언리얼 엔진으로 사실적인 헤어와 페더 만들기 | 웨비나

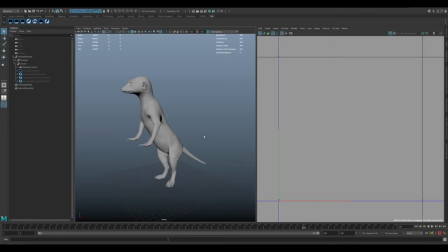so when building out the actual model in this case I was lucky enough to be able to do the model ends of the fur that's not always the case sometimes you'll have a different artist doing your base model and then another artist doing the fur but in either case it's important to consider
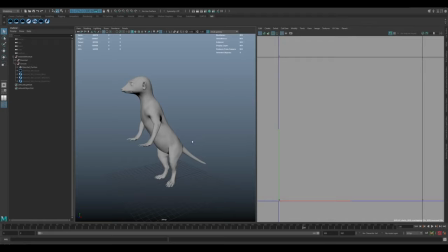the pose that the creature's in particularly for an animal like the meerkat where it has such a extreme range of motion it can be fully up on its feet straight up and also fully down on all fours running around so
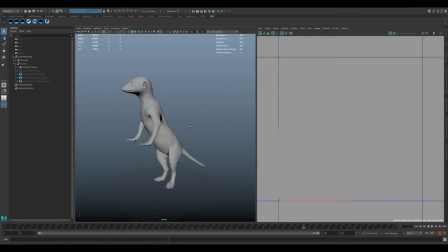in this case I opted to model it with a more of a 45 degree posing so it's kind of halfway in between both of those extremes the same thing with the hands the hands are bent sort of halfway
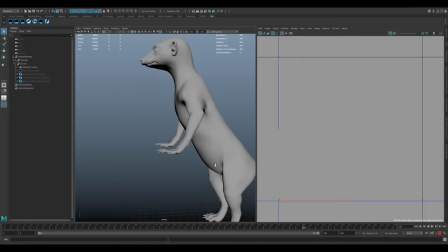not fully flat not fully straight the main reason for this is that once you actually groom it and you have it animating you kind of want to split the difference between the poses so that you don't get a situation where you've modeled it for one extreme and then when it bends down and changes into a different position you
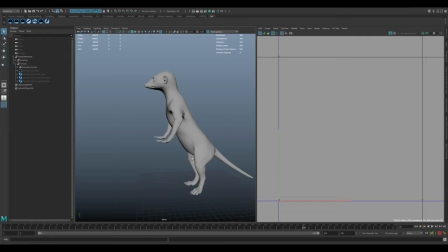stretch the fur in an unnatural way so you get big areas of no fur or really stretched fur so in this case it actually worked out pretty well having it at that kind of 45 degree angle.
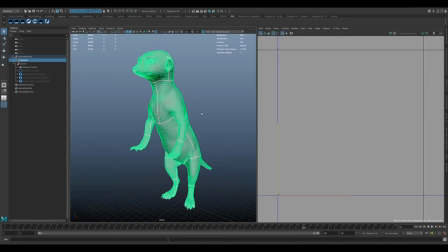Before we start grooming we want make sure that we've got a good base to work from. So we'll take the main meerkat model,
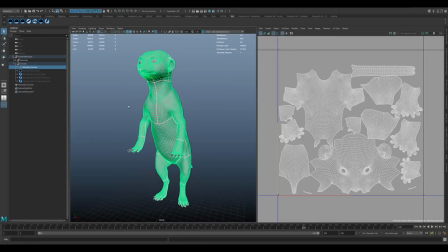make sure that it's got a nice clean topology, and then we'll start by stripping out all the extra things that we don't need to grow fur on.
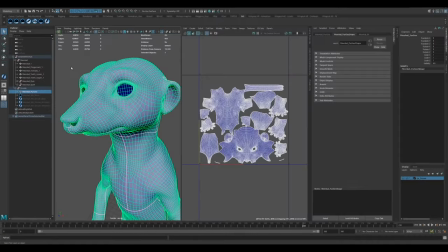So getting rid of the toenails, fingernails, eyes, inside of the mouth, that kind of stuff.
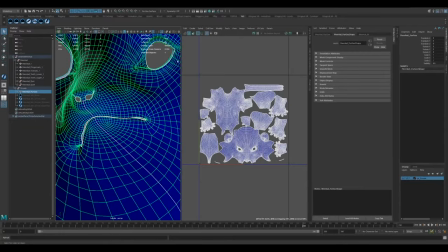That'll leave us with a separate piece of geometry, which we can call the furgeo, and that just represents the area that the fur is going to grow on.
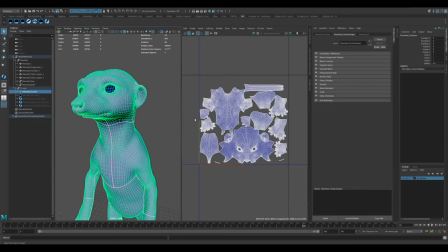In situations where you want to paint maps, you'd ideally want to have that in 0 to 1 UV space. So when we're happy with the UVs, happy with the base geometry, we can start to grow fur from it.
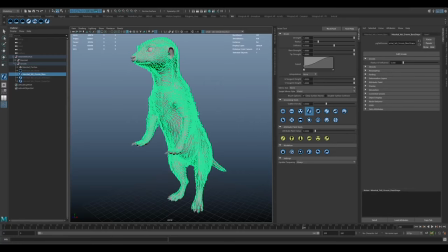From there we can build the groom out. I obviously can't go through the whole process in this talk. It does take quite a bit of refinement and back and forth, but I'll go through the basic approach. This applies across most grooms, from creatures to human characters.
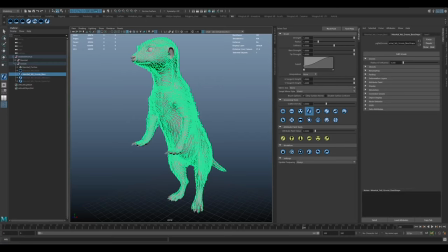And I'm using Yeti for this project but the general principles do apply to most other grooming tools our mecca was actually a pretty basic groom using the reference we just start by laying out the guide curves these guide curves define the flow or direction of the fur as well as its initial length
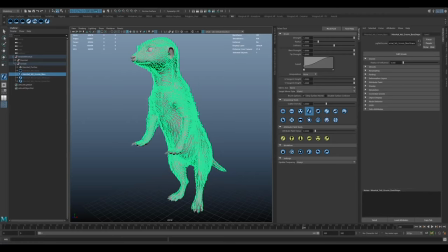the actual fur is interpolated from the guide so one guide could control hundreds or even thousands of the actual strands the more guide curves used generally the more control you have over the shape of the strands and the guide setup is pretty vital in creating a good foundation to build on top of
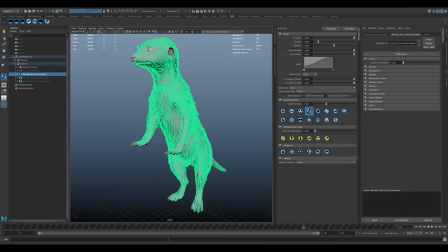so spending a lot of time on getting the guides right will just add to the believability of your groom as you can see here we've got a subset
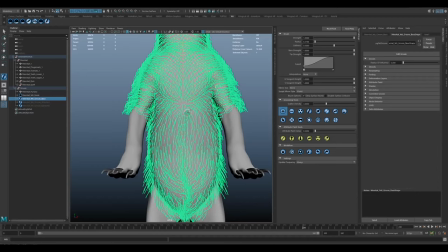of molly's guide curves from the reference that we saw you can see that there's those distinct flow changes that are quite characteristic of the meerkat
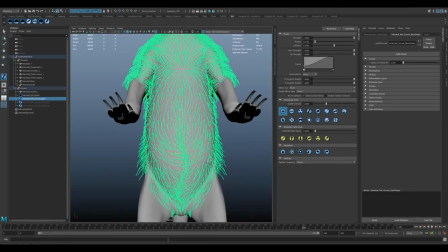so when you're building out your guide curves it's important to make sure that you can identify
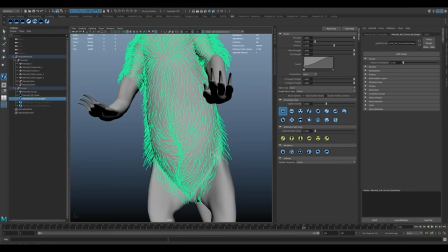those unique features and replicate them as we saw the bunching
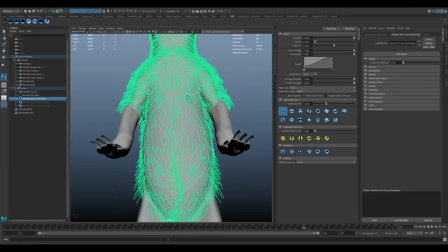towards the center line of the belly those directional changes through the chest area
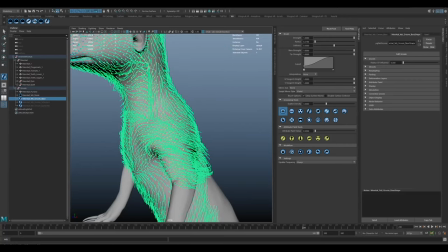additional bunching on that neckline as it transitions from the front of the
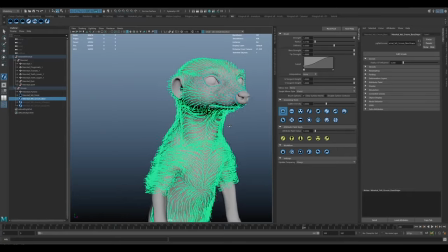chest through to the back so just making sure that you capture all of those is going to be key to making sure she looks believable so
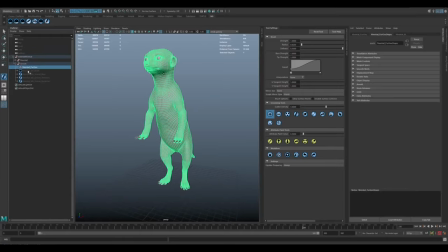if i just quickly start fresh i'll go over that basic process if we click on the Fergio and go add a groom. I'll just copy this for now and we'll just call it S. Now over in the attribute editor when you click edit groom and you've got the tool settings bar open you'll get all the Yeti options in here.